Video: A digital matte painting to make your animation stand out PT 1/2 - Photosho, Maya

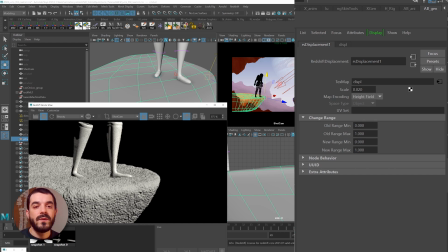(11:59)
Now I have a little bit of a problem with the character legs not showing through in the render and that's because the render stats have primary visibility set to off on the shape and as a material in redshift we can use the redshift matte shadow catcher and the matte shadow catcher has this
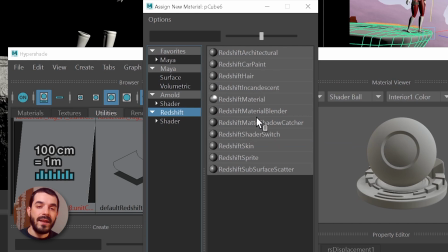(12:14)
ability to catch your shadows but only show them in the alpha so the beauty render will only show the girl
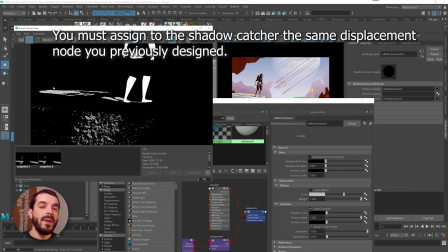(12:21)
but if you go into the alpha you will see the shadows as well this will make it a lot easier to compose it if you think of it because the cliffs aren't really
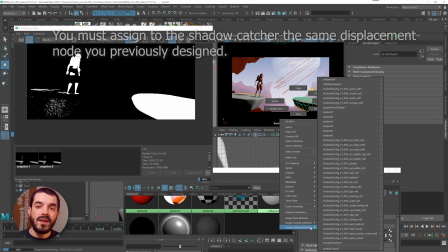(12:29)
visible right now however the cliffs are a bit visible because the juggie surface of the displacement is casting a shadow so i have to go
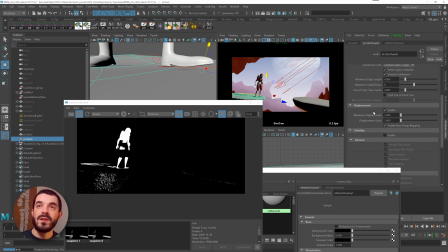(12:37)
into the render stats of redshift and i have to disable the ability to cast shadows for the two platforms this way i will only be left with the
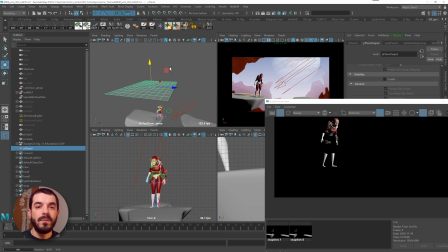(12:44)
shadow coming from rocket girl what i'm trying to do in here is to build a geometry that will generate a shadow on our character and on the environment to give the impression that the environment is a lot bigger and more articulated than our 2D drawing, as if the foreground rocks that I've just designed in Photoshop are actually extending
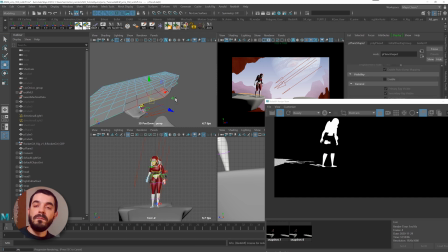(13:04)
down far away from the camera to the point that they're casting a shadow on the character itself. And as the character crouches, the character will go down into full light.
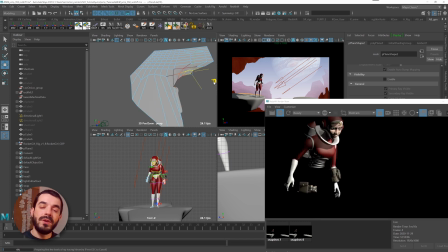(13:14)
And this way we introduce the hero of the shot by putting the hero in full light once the hero goes into the anticipation pose.
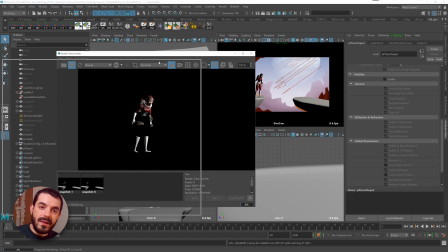(13:22)
There you Now you see that the character is cut in two by the light at the beginning of the shot.
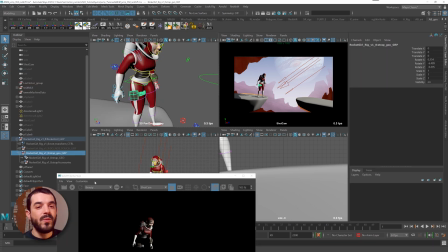(13:27)
Still don't see the legs rendered out so this is when I really have to go into the geometry,
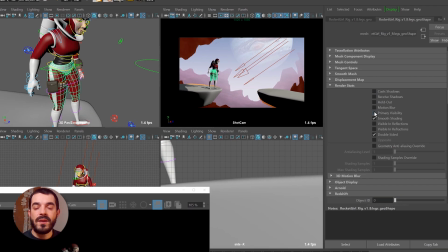(13:32)
select it for the legs and go into the render stats for the geometry and make sure that the primary visibility is set to on.
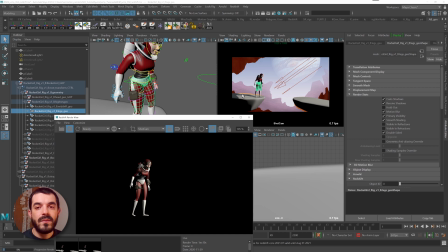(13:38)
I don't know why in this particular rig that is not a thing. I am tuning the shader of Rocketgold a little bit.
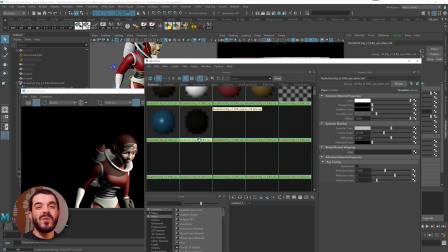(13:44)
I should actually change the shader to a Redshift material because it's not really a good thing to render out with Arnold or Redshift using blins and lamberts.
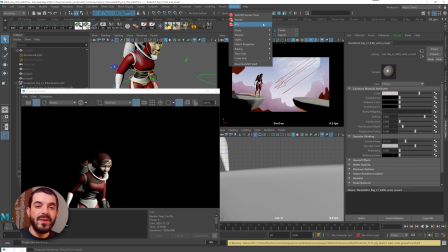(13:53)
They tend to burn very easily. Now I can create a sky dome and give the sky dome the same color of the matte painting so that
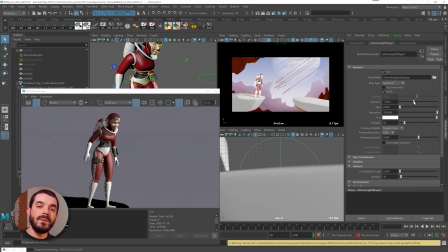(14:00)
hopefully the color range of the matte painting will be used to light up the girl as well.
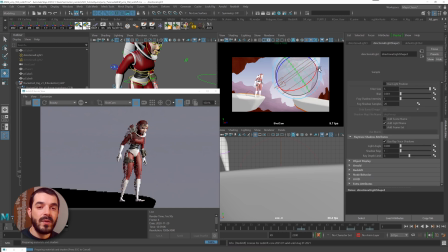(14:05)
I will lower the intensity of this a little bit. You're always trying to aim at avoiding pitch black and pitch white pixels in your render. I am going to duplicate the key light and orient it in such a way as to create a line of light to detach the character a bit better from the background.
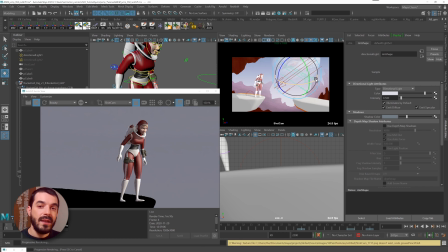(14:22)
I'm going to check that my lighting works at the beginning in the middle and on the end of the animation as well.
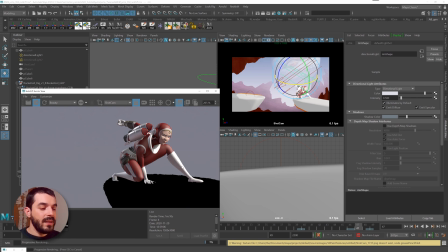(14:28)
I can use like linking to make sure that the rim lights are no longer affecting the platforms so that they won't generate strange shadows on the platform.
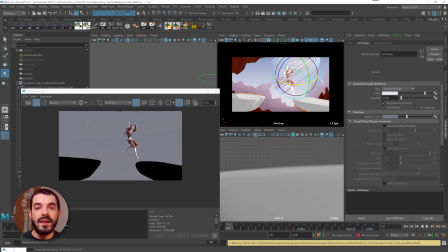(14:36)
We only ever need the key light there.
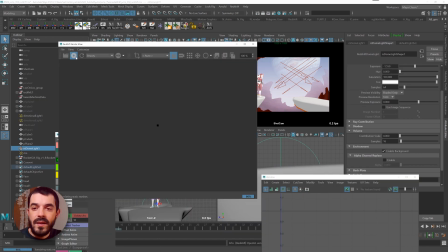(14:38)
Right now the sky dome is visible in my renders and under the environment section of the sky dome I'm going to disable enable background that should
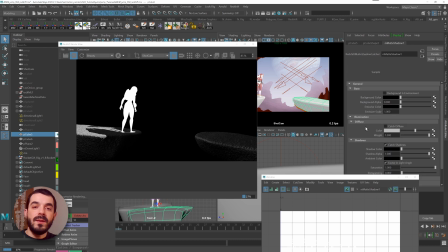(14:47)
give me the same lighting but without the visibility of the sky dome in the render and no alpha interference there that's great and you see you can
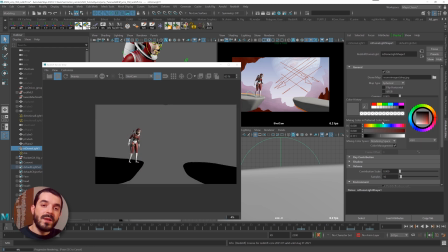(14:55)
color the color of the light a little bit towards a yellowish orangeish tint
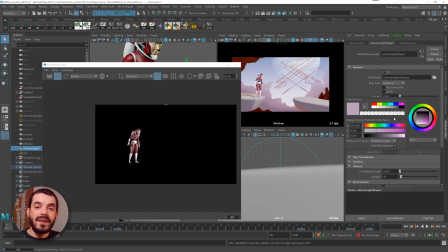(15:00)
this will make sure it will look a bit more like a cartoon a bit more integrated with the background as well.
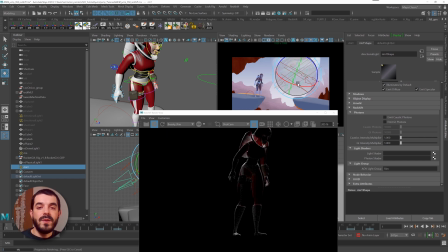(15:06)
Please notice how the color coming from the SkyDome is creating shaded areas that are pretty bluish
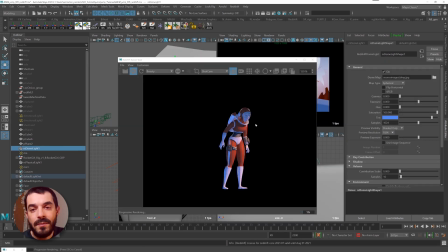(15:12)
just like the background we see in the image plane at the back which is great because this means it's going to integrate a lot better.
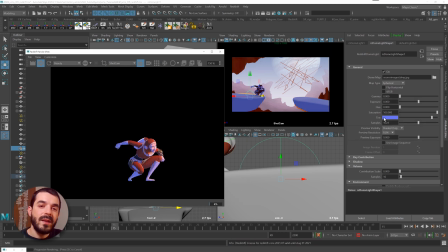(15:20)
And once I have my render I can load it into Photoshop.
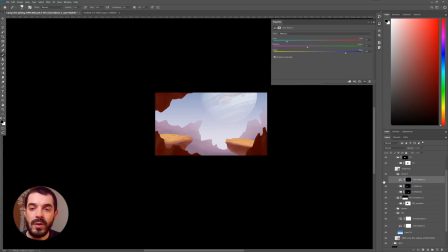(15:23)
Back in Photoshop I really want to color correct those platforms that they look a little bit more bluish and I can use an adjustment layer to just do that become a bit more bluish.
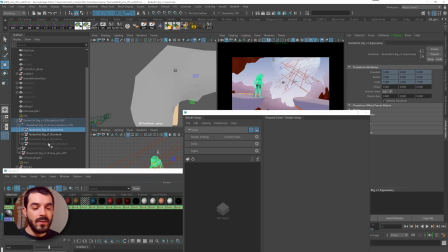(15:32)
For compositing purposes, I will have to split down the render into render layers and AOVs.
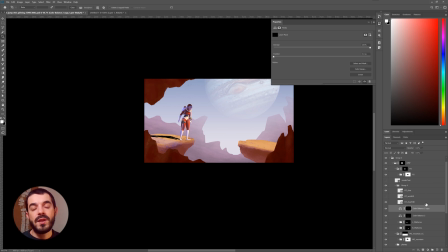(15:37)
But at the moment, what we need in Photoshop is really just the shadow of the girl, the girl itself.
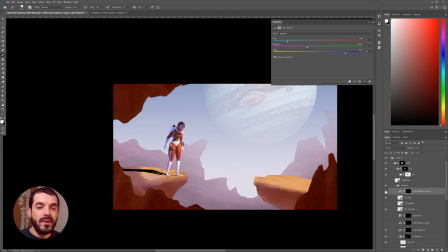(15:43)
If you output from Maya an image containing only the shadows of the girl,
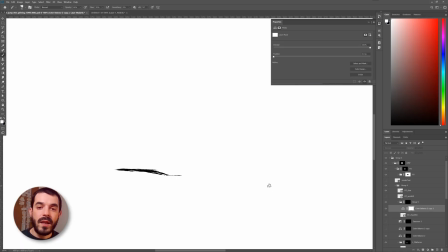(15:47)
then you can use that image as a mask to a color correction adjustment layer or to a hue and saturation adjustment layer.
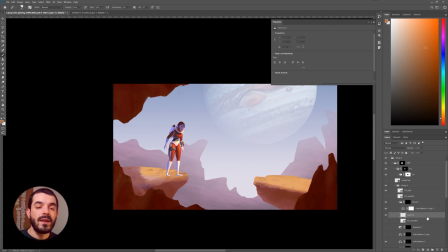(15:55)
So that means that now instead of using the color coming from the shadow in 3D, you can just use that shadow as a mask to color correct the matte painting itself, which is a principle we will apply once doing composing.
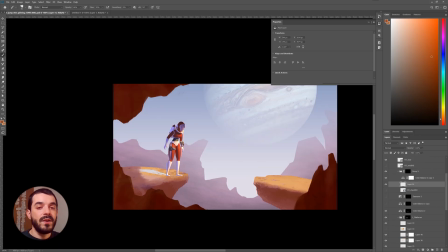(16:09)
So you see I can just color correct the digital matte painting I've just made in Photoshop using the alpha or the shadow as a mask.
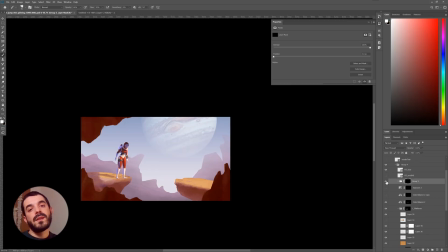(16:17)
Now if I zoom out a little bit I start to see that things start to fall into places and the character looks a lot more integrated and the shadow looks way more integrated than it was earlier on. now I want to paint a little bit more of light. I want to give the impression there is a source of light in my matte painting, a clearer one,
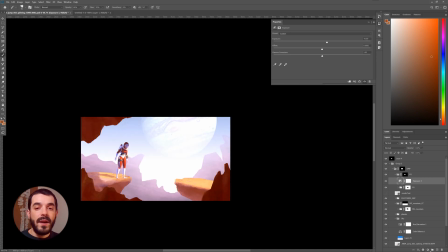(16:36)
so I can create an exposure adjustment layer and crank the light up with that, then a hue and saturation layer to control the color of that light, put them into a group, mask that group so that it doesn't affect anything, and use the mask to trigger on those adjustment layers,
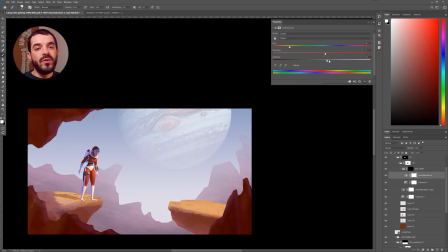(16:51)
and that way whenever I paint the mask, Photoshop is going to render out for me an area of the foreground in this case which is going to be brighter. I can do the same from the middle platforms. I can grade them with hue and saturation as if they were hit by a certain color.
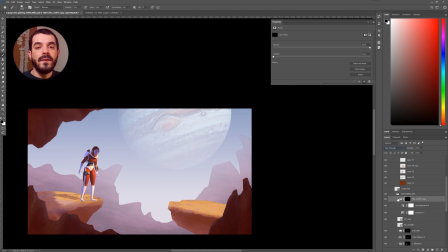(17:06)
I can put an exposure there to brighten up the whole scene. Then I can fill the mask with black and paint white only where I feel I need a bit more light. And you see that this way I can design a bounce of the light coming from underneath. That's very easy.
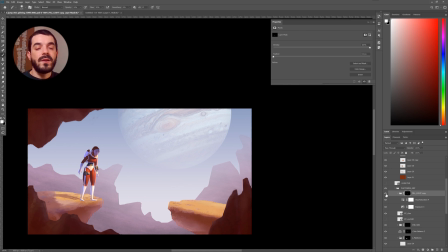(17:19)
I just need a very soft brush in there and I can color the bounce of the light very very easily finally I can color correct the character a little bit if you look at the character you realize that the dark points the black point of the character is a bit darker than the
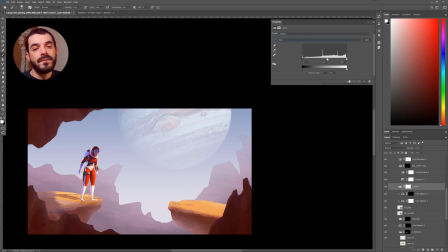(17:33)
rest of the digital matte painting so I'm going to lift a little bit those blacks and darken the bright tones and desaturate the red a
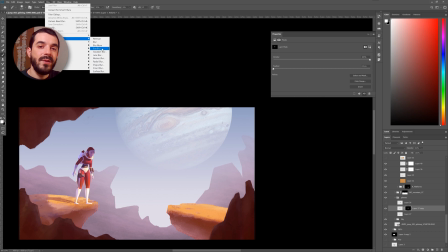(17:42)
little bit I'm going to blur the planet in the background a little bit because it looks a bit too crisp and then on a mask using a very
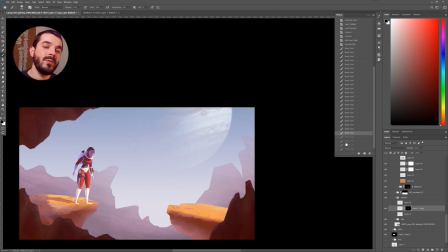(17:51)
smooth and big brush I can just paint part of the planet out so that it will integrate a lot better with the sky and then similarly I can create
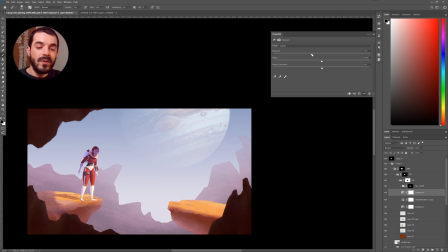(18:00)
an exposure layer that darkens everything and I can apply it to the foreground rocks this way when I trigger the mask to on the rocks will become darker and this way I can start to paint a bit of volumes even in the foreground rocks because the tendency
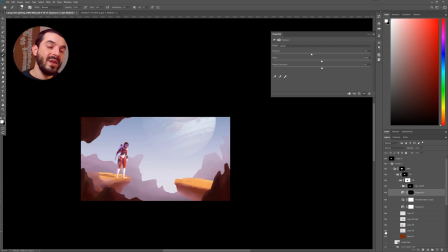(18:15)
you have when you draw this kind of stuff is you just make a silhouette and call it a day but really if you keep some volume there they're gonna look
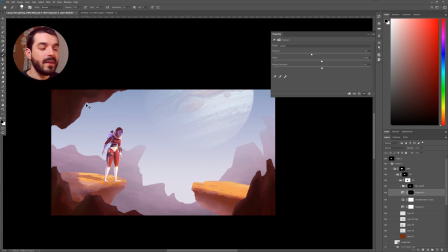(18:21)
a lot nicer and I think now we have a much clearer idea on how to build a very very basic matte painting how to split the layers and
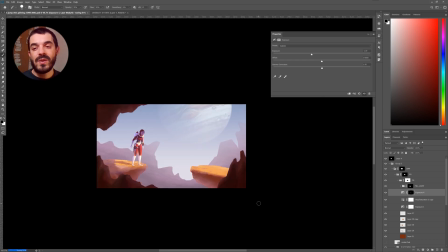(18:30)
how to integrate them and how to do some very basic rendering in photoshop how to do some very very basic lighting in photoshop without really
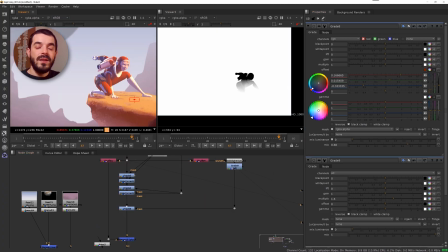(18:38)
knowing how to draw just using adjustment layers if you think of it in the next video I'm going to go through making this static matte
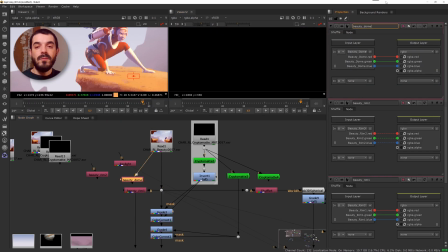(18:46)
painting something that we can work with in Nuke or in After Effects to make a proper composition of this that can work with animation as well.
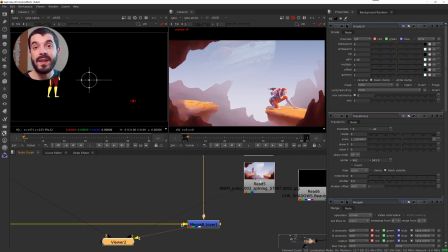(18:53)
I hope you have found this video useful if this is the case please like, subscribe and hit that bell.
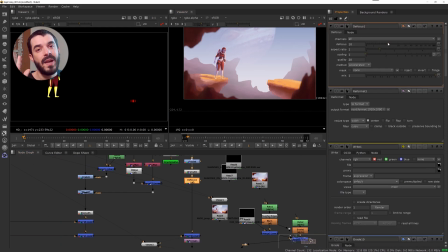(19:00)
Have fun!